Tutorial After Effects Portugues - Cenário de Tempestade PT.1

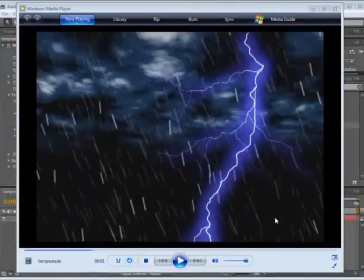Alô a todos, bem vindos a mais um fantástico tutorial em Adobe After Effects CS4, aqui fala Bruno Aon para VFX Produções.
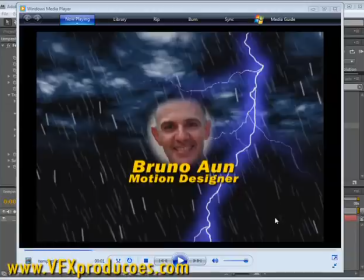Desta vez eu não estou brincando, vou rodar para você ver o que que a gente vai estar fazendo aqui,
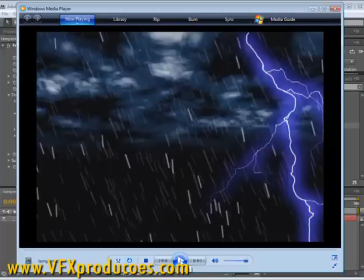inclusive com trilha sonora, com sonoplastia.
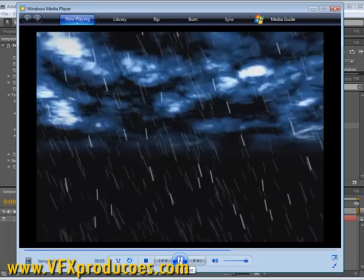Estaremos fazendo essa realística tempestade em After Effects apenas
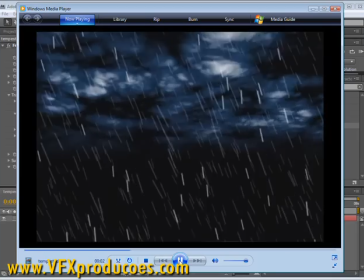com os efeitos internos da SciCore sem nenhum plugin externo.
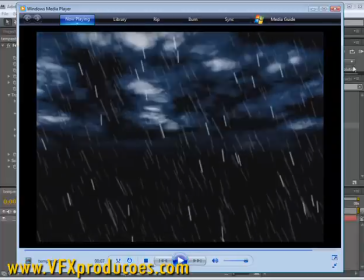Então vamos dar pausa aqui, vamos dar início,
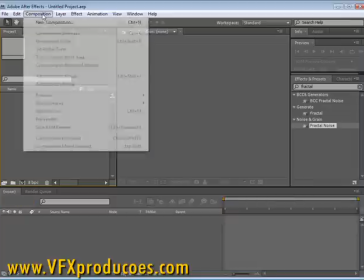vou criar um novo projeto aqui, uma nova composição, vou chamar de tempestade,
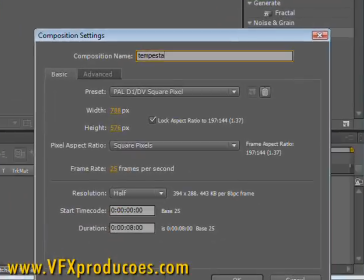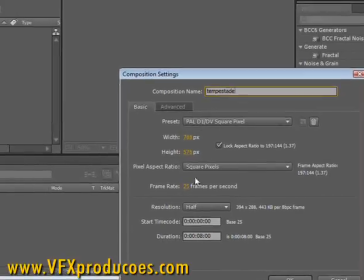preset para onde é 1dv Duração de 8 segundos, eu dou OK.
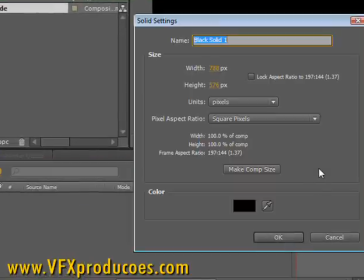Rapidamente criamos um novo sólido, que eu vou nomear de nuvens, mesmo tamanho da composição, eu dou OK.
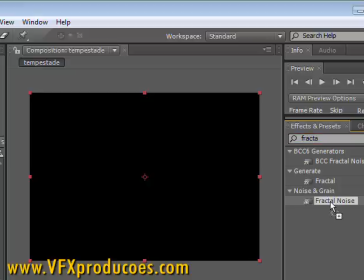Em seguida, a gente aplica nele Fractal Noise, nós vamos utilizar o Fractal para fazer o formato das nuvens e animação.
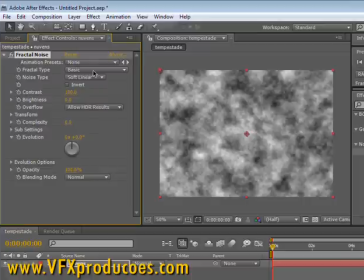Algumas alterações são necessárias, a começar pelo Fractal Type, nós vamos mudar para Dynamic, alternamos o contraste de 100 para 200 e o Brightness para menos 25,
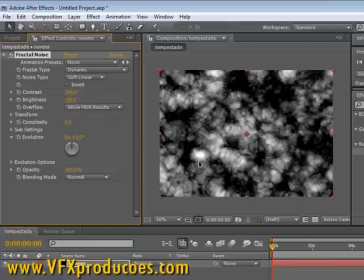que vai dar essa textura mais próxima de uma nuvem. Nós vamos animar um parâmetro diferente aqui hoje, que é o Turbulent Offset, Vamos marcar um keyframe aqui com o timeline no quadro 0 Eu
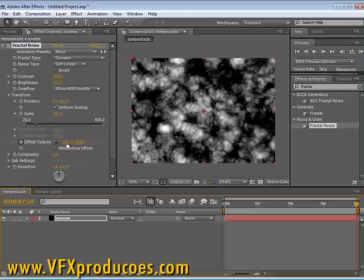levo até o final E vou aumentar o X para 1000
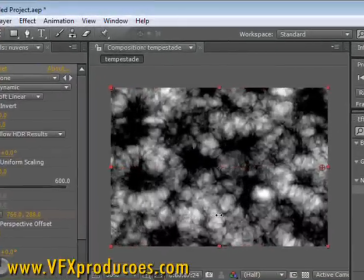Isso faz com que as nuvens movam na
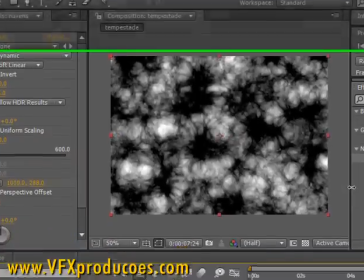direção horizontal Dando a impressão de estarem sendo empurradas pelo vento
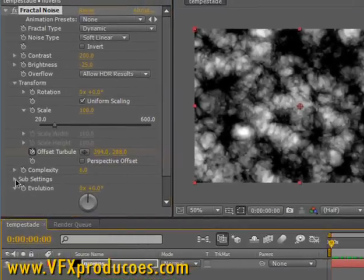E para aumentar a dinâmica aqui nós vamos aumentar um outro Nós vamos animar aliás um outro subsetting aqui
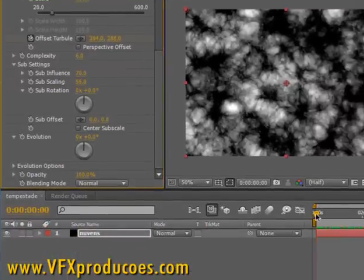que é o subrotation então a gente coloca o timeline de volta aqui no zero
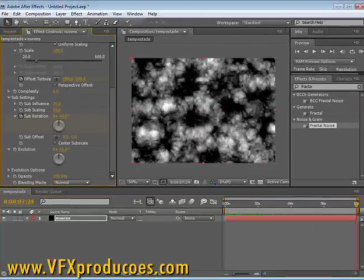marca um keyframe vamos levar para o final e vamos dar apenas 10 graus de rotação aqui
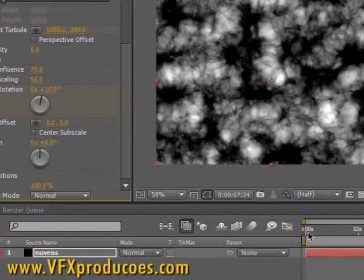então a soma desses dois movimentos dá uma
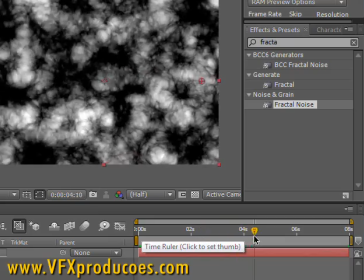rotação com um movimento da esquerda para a direita certo?
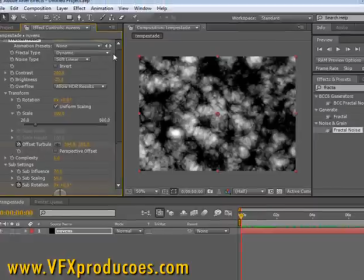então o trabalho no fractal em si está pronto a gente pode fechar ele aqui agora nós vamos fazer uma máscara
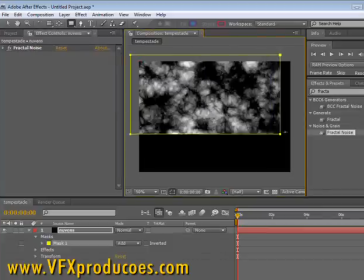com o layer selecionado vou no ferramenta de retângulo e trago mais ou menos um pouquinho abaixo da metade da tela
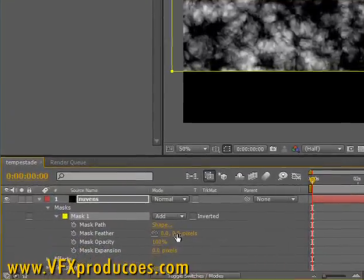abro os parâmetros da máscara e vou aumentar o feather da máscara para mais ou menos uns 150 ok nós podemos aumentar mais vamos para 200
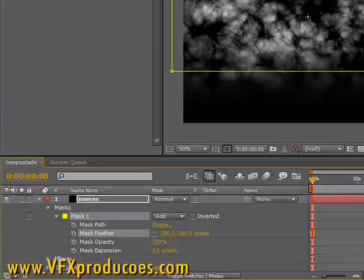perfeito Isso dá esse efeito de fade
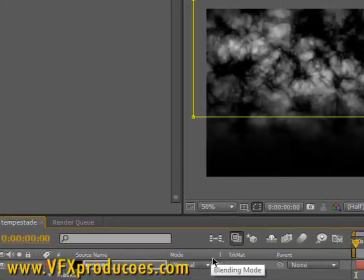Resta apenas A gente Aplicar cor Vamos
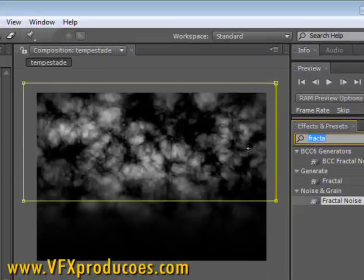usar um Efeito dessa cor que eu gosto muito Que é o CC Toner
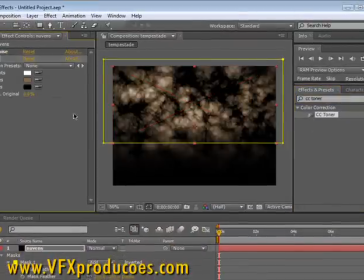Vamos aplicar o CC Toner E mudar os Mid Tones Para um azul
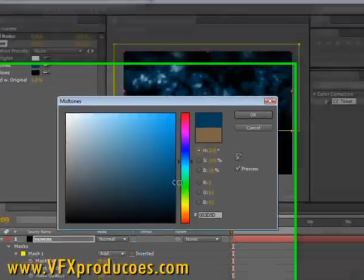Mediana aqui Pegar uma tonalidade mais escura Para dar um efeito mais sombrio
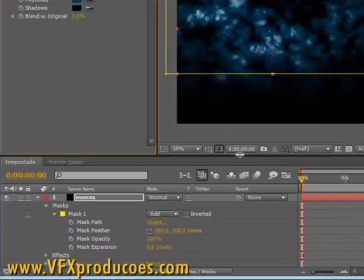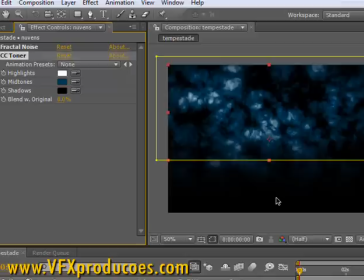E resta apenas agora fazer uma modificação no Layer para dar uma impressão mais tridimensional.
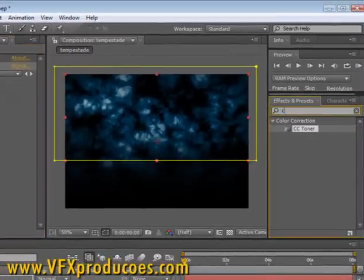Isso a gente consegue através do efeito Corner Pin. Vou adicionar Corner aqui, vou aplicar Corner Pin. Deixa eu desligar a máscara aqui.